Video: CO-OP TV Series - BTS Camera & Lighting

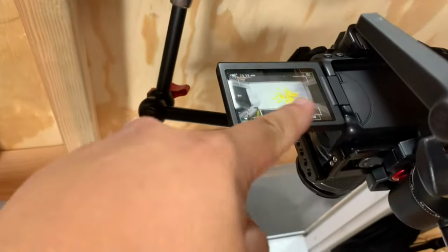4:08 So our top-down camera, we've got my 80D connected Arca Swiss plate,
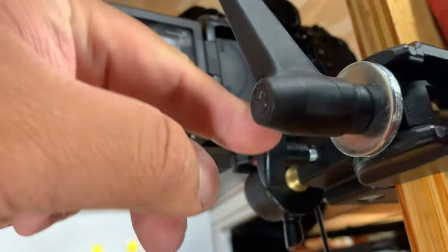4:13 one of the ball heads here, and this is a Mayfair clamp with a spigot, 3.8 spigot.
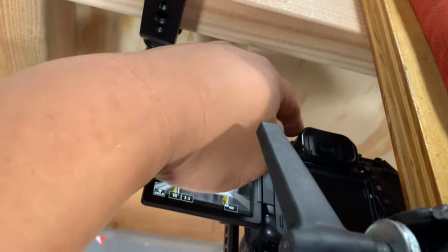4:19 And so since the 80 doesn't have clean HDMI out,
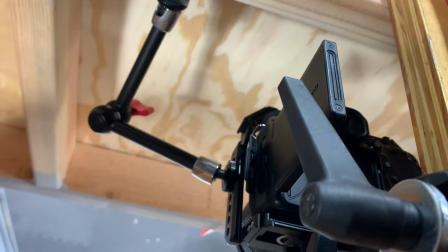4:24 I need to make sure my info is off before I plug in my HDMI because once I plug it in, which this is hard to do with one hand,
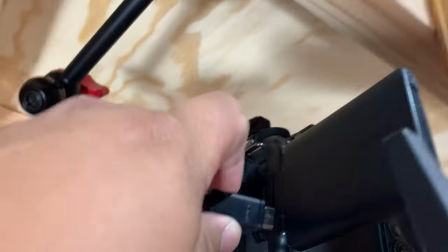4:34 once I plug it in
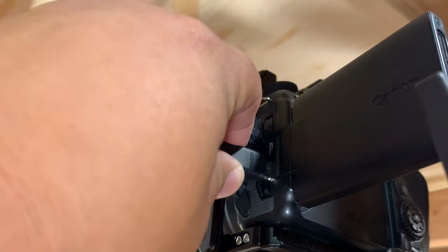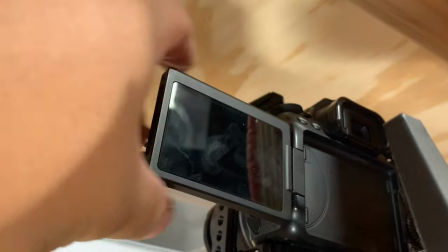4:41 you see no screen so to make sure my frame and everything is correct before I plug it in.
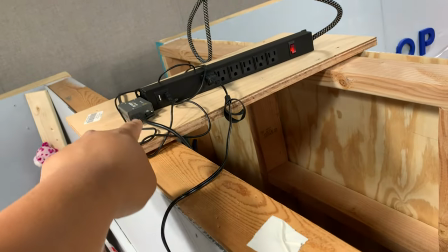4:47 The HDMI out is going to an HDMI to SDI converter and that's being sent to the control room.
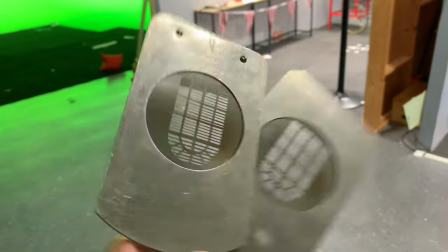4:55 So we're using gobolts for this show.
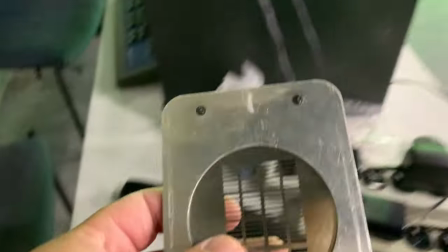4:58 I bought these window screen gobolts for the Leco Source 4 lights which is right there.
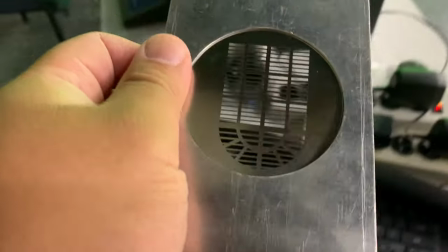5:08 And I didn't know we only needed one.
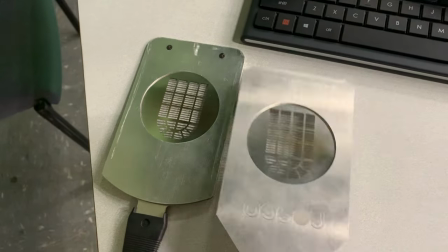5:12 So I bought two and then now we just have one that's just kind of hanging around. so but these
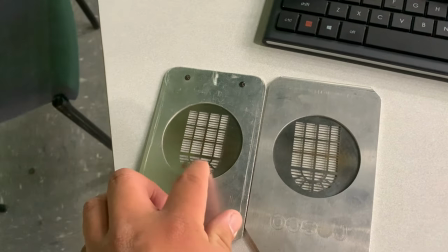5:20 are pretty cool though the director wanted specifically these not exactly the round part here so we just used a blaze to kind of cut it off and
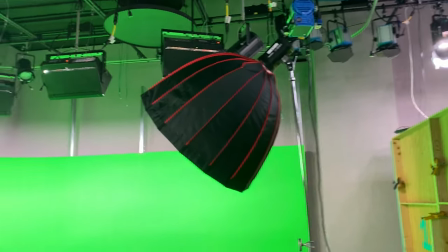5:30 so our lighting green screen for the green screen itself it's just these
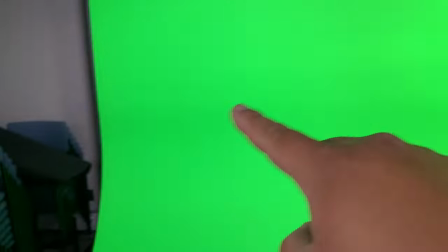5:37 what's the kw2s and those are just lighting the green screen and then for the subject we are
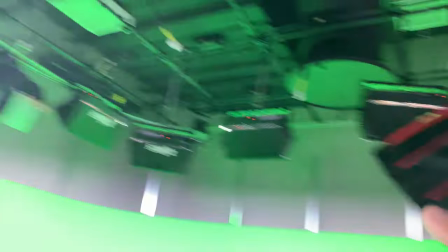5:44 using the Godox SL100 by here daylight 100% and here's the Godox SL60W
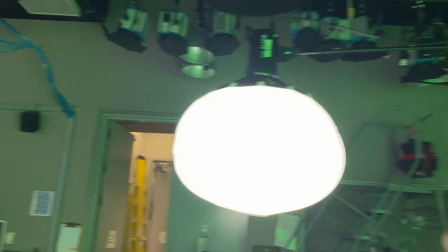5:52 and that is 100% also and that's just running China ball so we're trying to run kind of a smooth
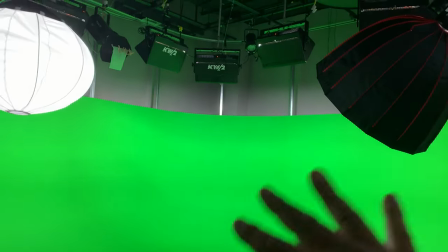5:58 not smooth even type lighting for our host which is going to be in the green screen the whole time
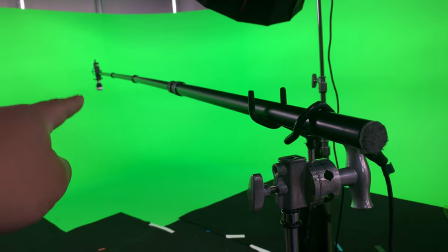6:05 i am running wireless boom for the host that is the rode nt5 that's running
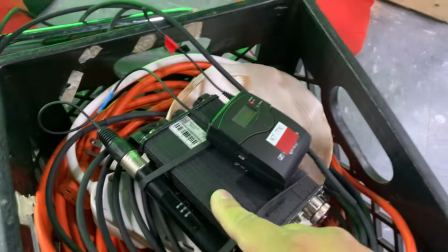6:11 through the boom pole here into the sound device's mm1 and that's going through negative 30
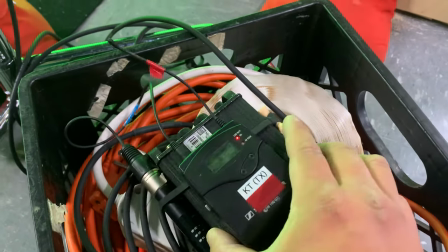6:17 db pad being sent out to my g3 transmitter and just runs into my
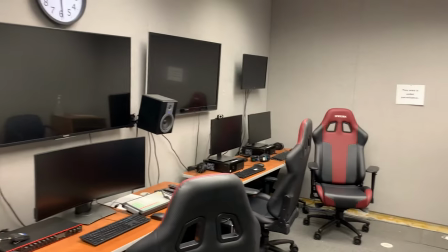6:24 my bag here's a control room so i won't be
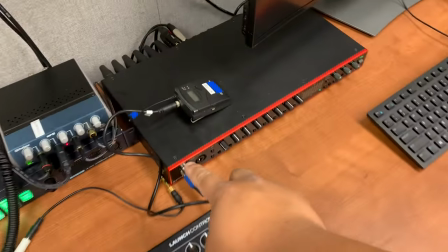6:30 in here so what I'm doing is I'm just sending a signal to input one and
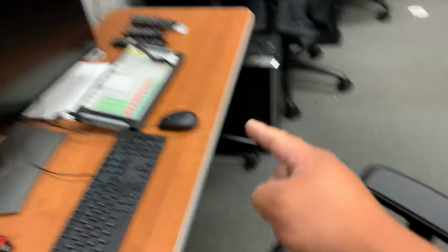6:35 that just goes into the computer and then the the TD
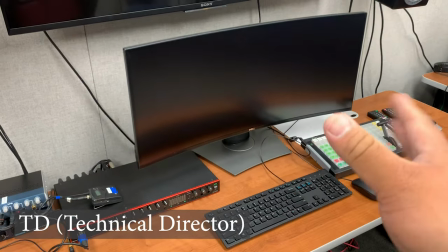6:40 she will adjust everything what we need to do and keep it simple like that
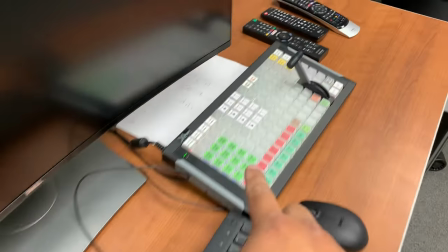6:45 and here we got like the switcher it's all digital now and stuff
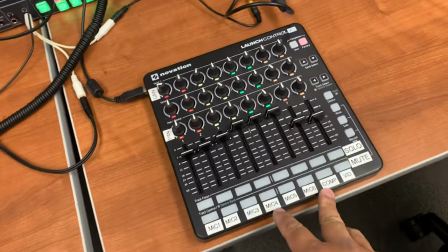6:50 like that and we even have digital audio setup which has
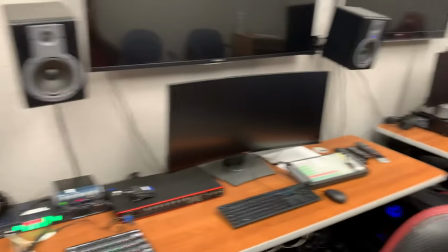6:55 complicated a lot of things for us but it's okay though so here's our diary room setup.
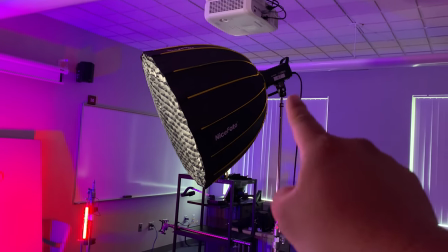7:00 We have an SL-100 buy from Godox with a softbox. We're using honeycombs.
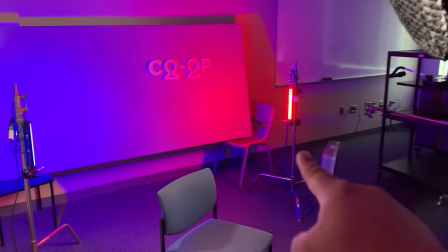7:05 We have
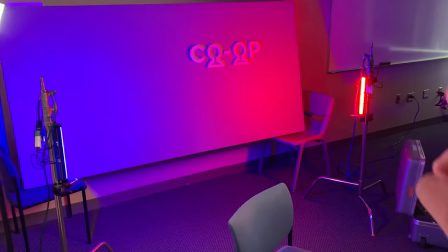7:07 on each side two Godox TL30 tube lights and this is set to red over here and blue over here because our team is currently going to be red.
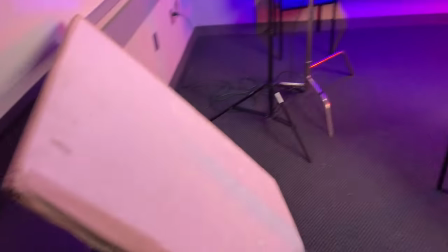7:15 We've got a bounce,
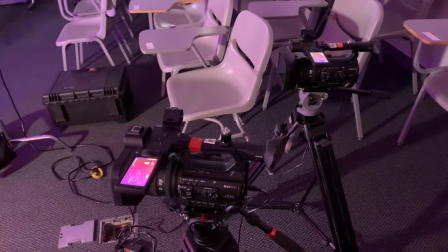7:17 we've got a backlight and here are our two cameras which these aren't properly placed accordingly to where we need it to but this is it.
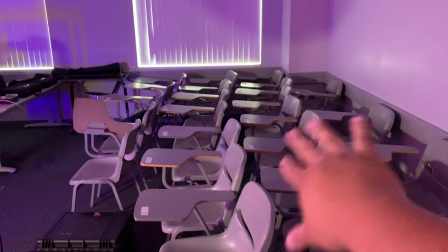7:25 It's a very simple setup. We moved all the class desks over there. So we have space over here.
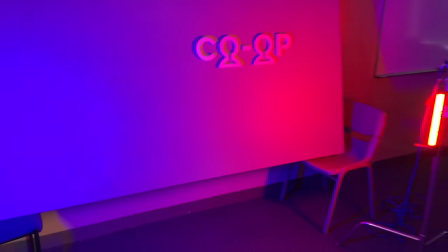7:31 And then the backdrop over here, we have more of my 3D printed letters for co-op.
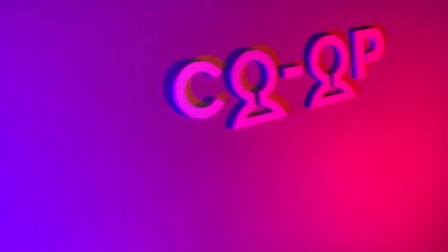7:38 In this case, it's white. So that just stays there. But that's the setup for the diary room.